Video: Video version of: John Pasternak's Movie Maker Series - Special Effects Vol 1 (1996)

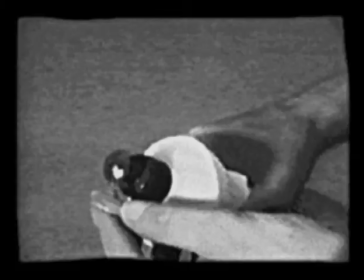(22:23)
A stiff artist's brush was required for the next stage, and to protect it, washing up liquid was rubbed well into the bristles and handle and then squeezed out.
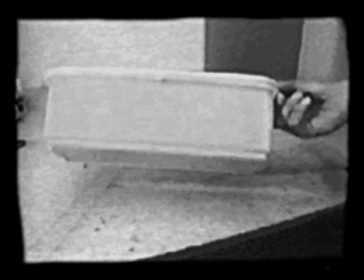(22:34)
An old plastic container with flat sides was also needed, along with another saucer of latex.
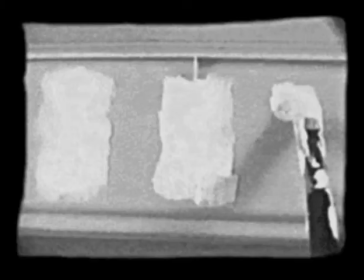(22:42)
Using the brush, 4 strips of latex were painted onto the container and set aside to dry. They could have been dried with a hairdryer to speed the process up if necessary.
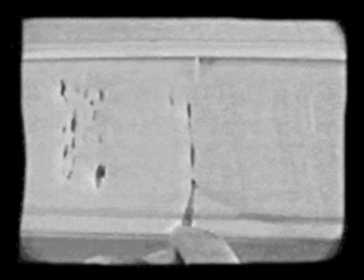(22:56)
Blue and red streaks were then painted onto the clear dry latex.
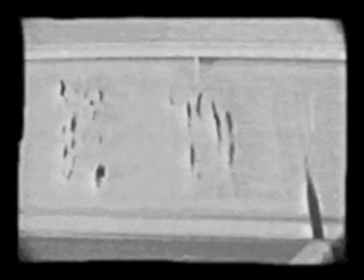(23:01)
The latex was then peeled off.
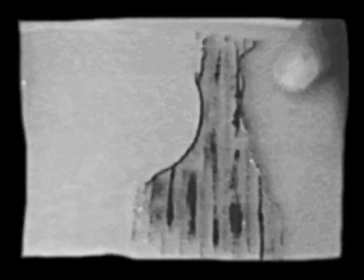(23:05)
As it stuck to itself easily, the strip was able to be rolled with the end of the finger into a rough V shape.
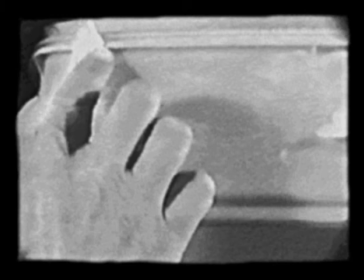(23:14)
These strips were to become the muscles of the eye, so they had to be fairly irregular, but about the shape the audience would expect eye muscles to be. The red and blue streaks represent the blood vessels. When the shape was right,
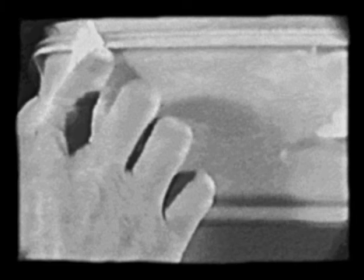(23:30)
a sprinkling of talcum powder enabled the rubber latex to be taken from the plastic container while it retained its shape.
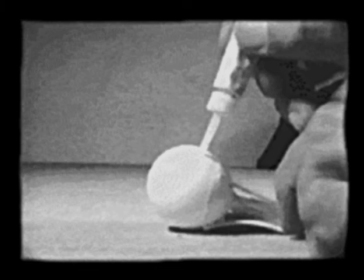(23:39)
The muscles were then glued over the points where the control wires emerged from the surface of the ball, so as to hide them.
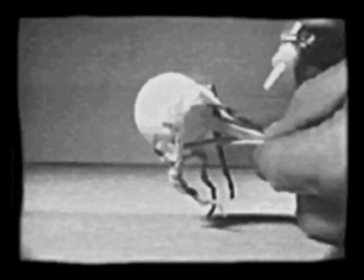(23:47)
Then, the ends of the rubber muscles were glued along with the sheaths to the end of the pen barrel. The rubber acted as a spring and helped to return the eye smoothly to a central position.
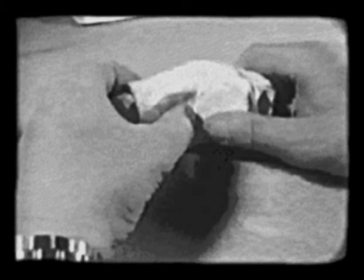(24:01)
More plasticine was required, this time a large piece to enable the eye to be held steady for painting.
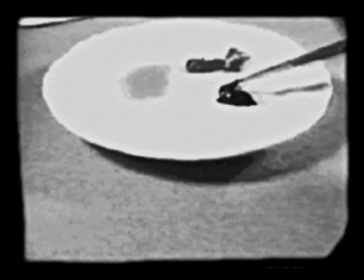(24:09)
Artists' acrylics work well to colour the eyeball, which was painted to match the actress's.
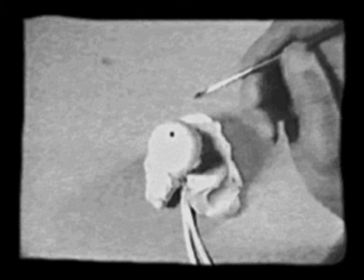(24:16)
First, the pupil. Then the basic iris colour, which was green.
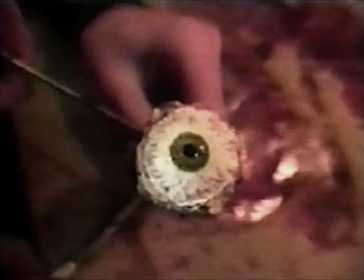(24:24)
This took a little care and time, so as to get the shape right. Next, the thin black line around the iris.
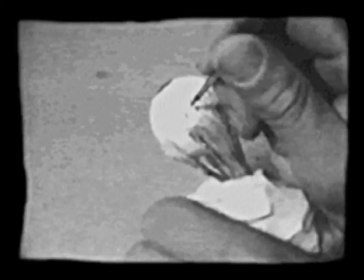(24:35)
The veins were painted in with a very fine brush. Thin streaks crisscrossed from the muscles towards the iris.
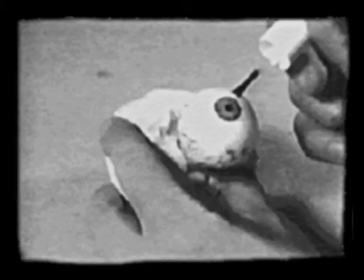(24:45)
Ordinary nail varnish painted over the whole of the surface of the eyeball gave a permanent, shiny, wet finish.
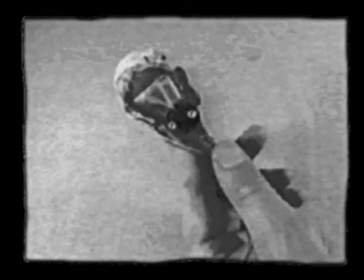(24:52)
To add a mechanical, electronic look,
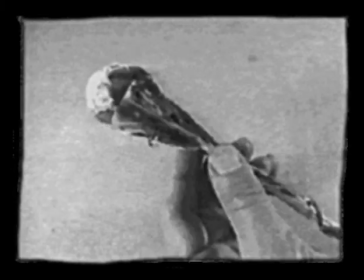(24:55)
pieces of old broken radio and bits of wire were stuck all over the surface, being careful not to impede the movement of the eyeball itself.
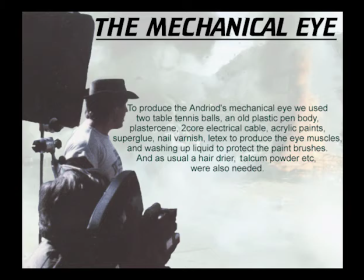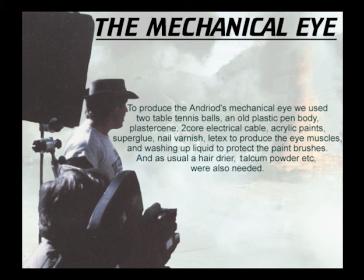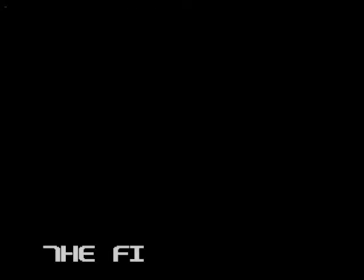(25:25)
The Firearm Shot.
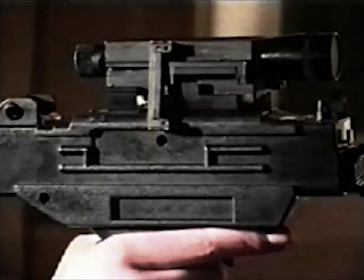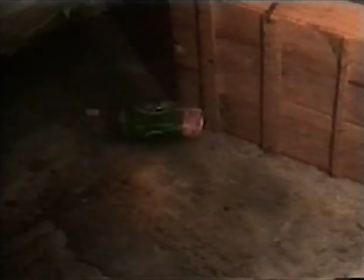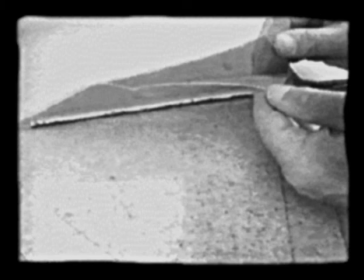(25:42)
The laser beam that was projected from the sight on the gun was actually the edge of a piece of light-gathering plastic bought from a craft shop and is normally used for making signs.
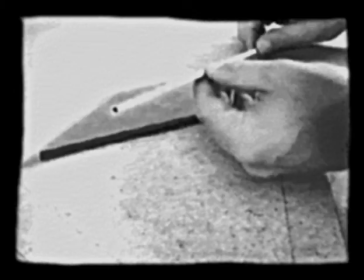(25:53)
The sheet was cut diagonally and the pieces stuck together, giving greater thickness to the beam.
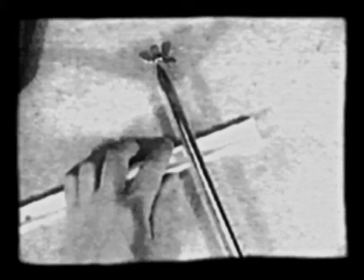(26:00)
A length of square section plastic gave it a means of attachment to the gun, which was actually a plastic toy.
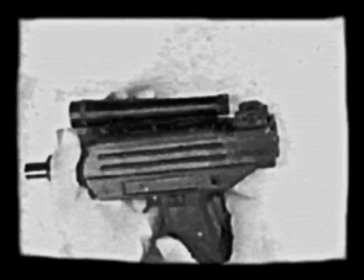(26:07)
The sight was an old torch.
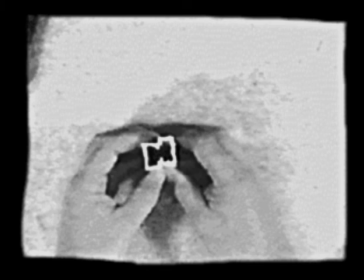(26:12)
The torch needed some kind of holder, so plastic electrical trunking cut into 2 short lengths with a hacksaw,
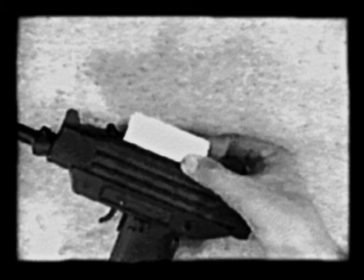(26:19)
tried for size and glued together, proved to be the ideal answer.